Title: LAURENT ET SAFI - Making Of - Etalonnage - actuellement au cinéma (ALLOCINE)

Bonjour, je suis Richard Pellemart et j'étalonne le film Laurent et sa fille.
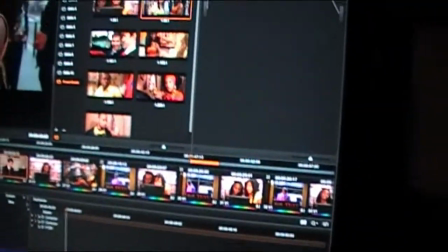[0:09]
Donc là, nous avons intégré dans la machine le film, tourné en l'état de ce que disposait le réalisateur, etc.
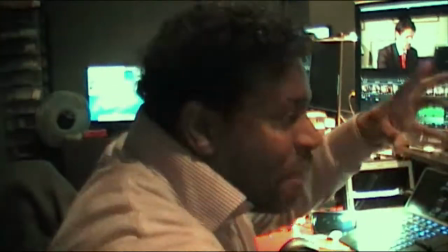[0:18]
Et derrière ça, il va nous demander de mettre une ambiance à ce film, faire ressortir certaines choses.
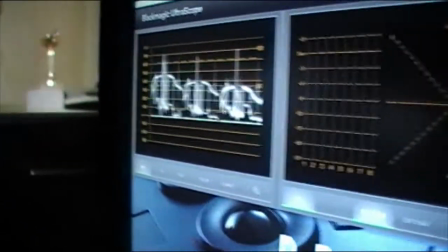[0:24]
La première des choses a été de rajouter quelque chose de très simple, des blankings.
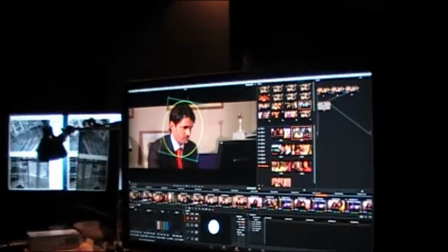[0:29]
On a donc rajouté des blankings sur l'image.
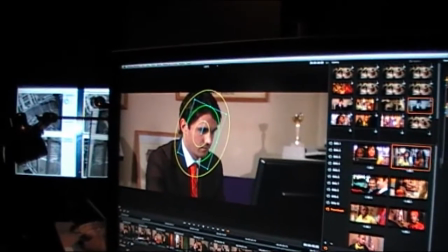[0:37]
un petit 2,35 pour donner un look tout de suite un peu cinématographique.
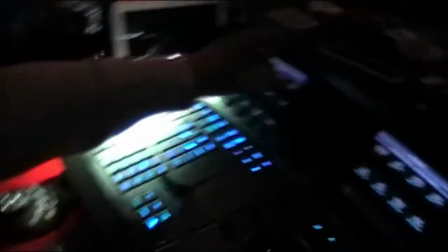[0:41]
Derrière ça, on a commencé à faire des petites recherches d'étalonnage pour réchauffer, refroidir, etc.
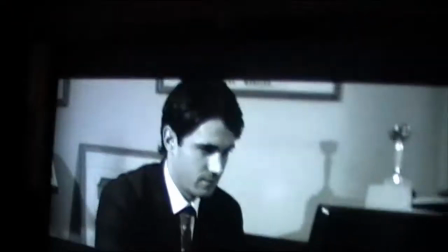[0:49]
En clair, un film, on peut effectivement lui donner un look très noir et blanc. Ou un look un peu plus en couleur.
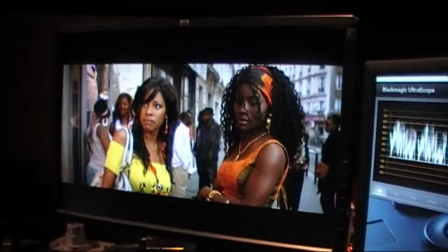[0:57]
Ou s'approcher de ce que le réalisateur a aimé. Donc un petit plan référence en séquence.
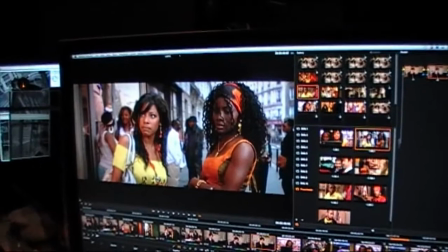[1:03]
Donc on compare un plan référence, là on a ce plan avec ces deux chers membres demoiselles,
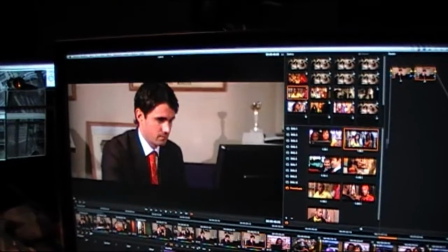[1:09]
pour pouvoir matcher l'intégralité du film. Ici par exemple, on a un petit côté un petit peu trop chaud,
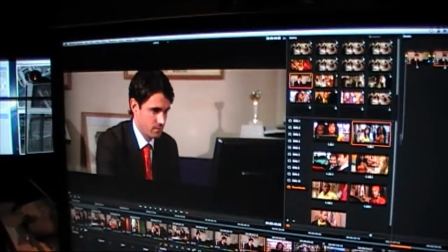[1:17]
donc on retire sa balance de couleurs pour retrouver ce petit côté un peu froid et chaud en même temps.
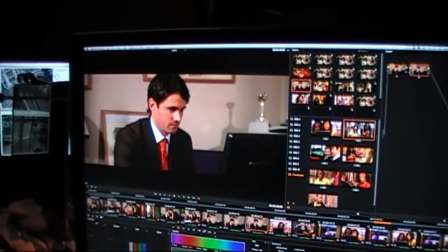[1:26]
C'est un peu du charabia, mais on le voit qu'à l'image, on le traduit qu'à l'image.
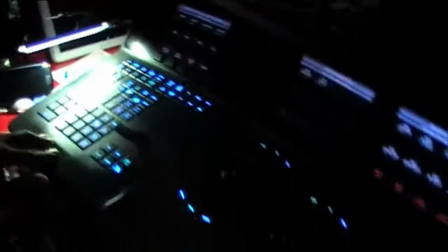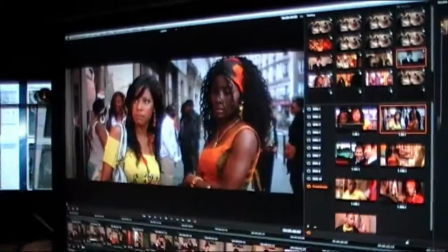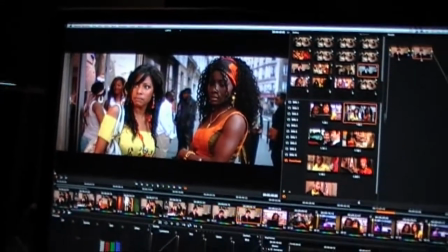Sous-titrage ST' 501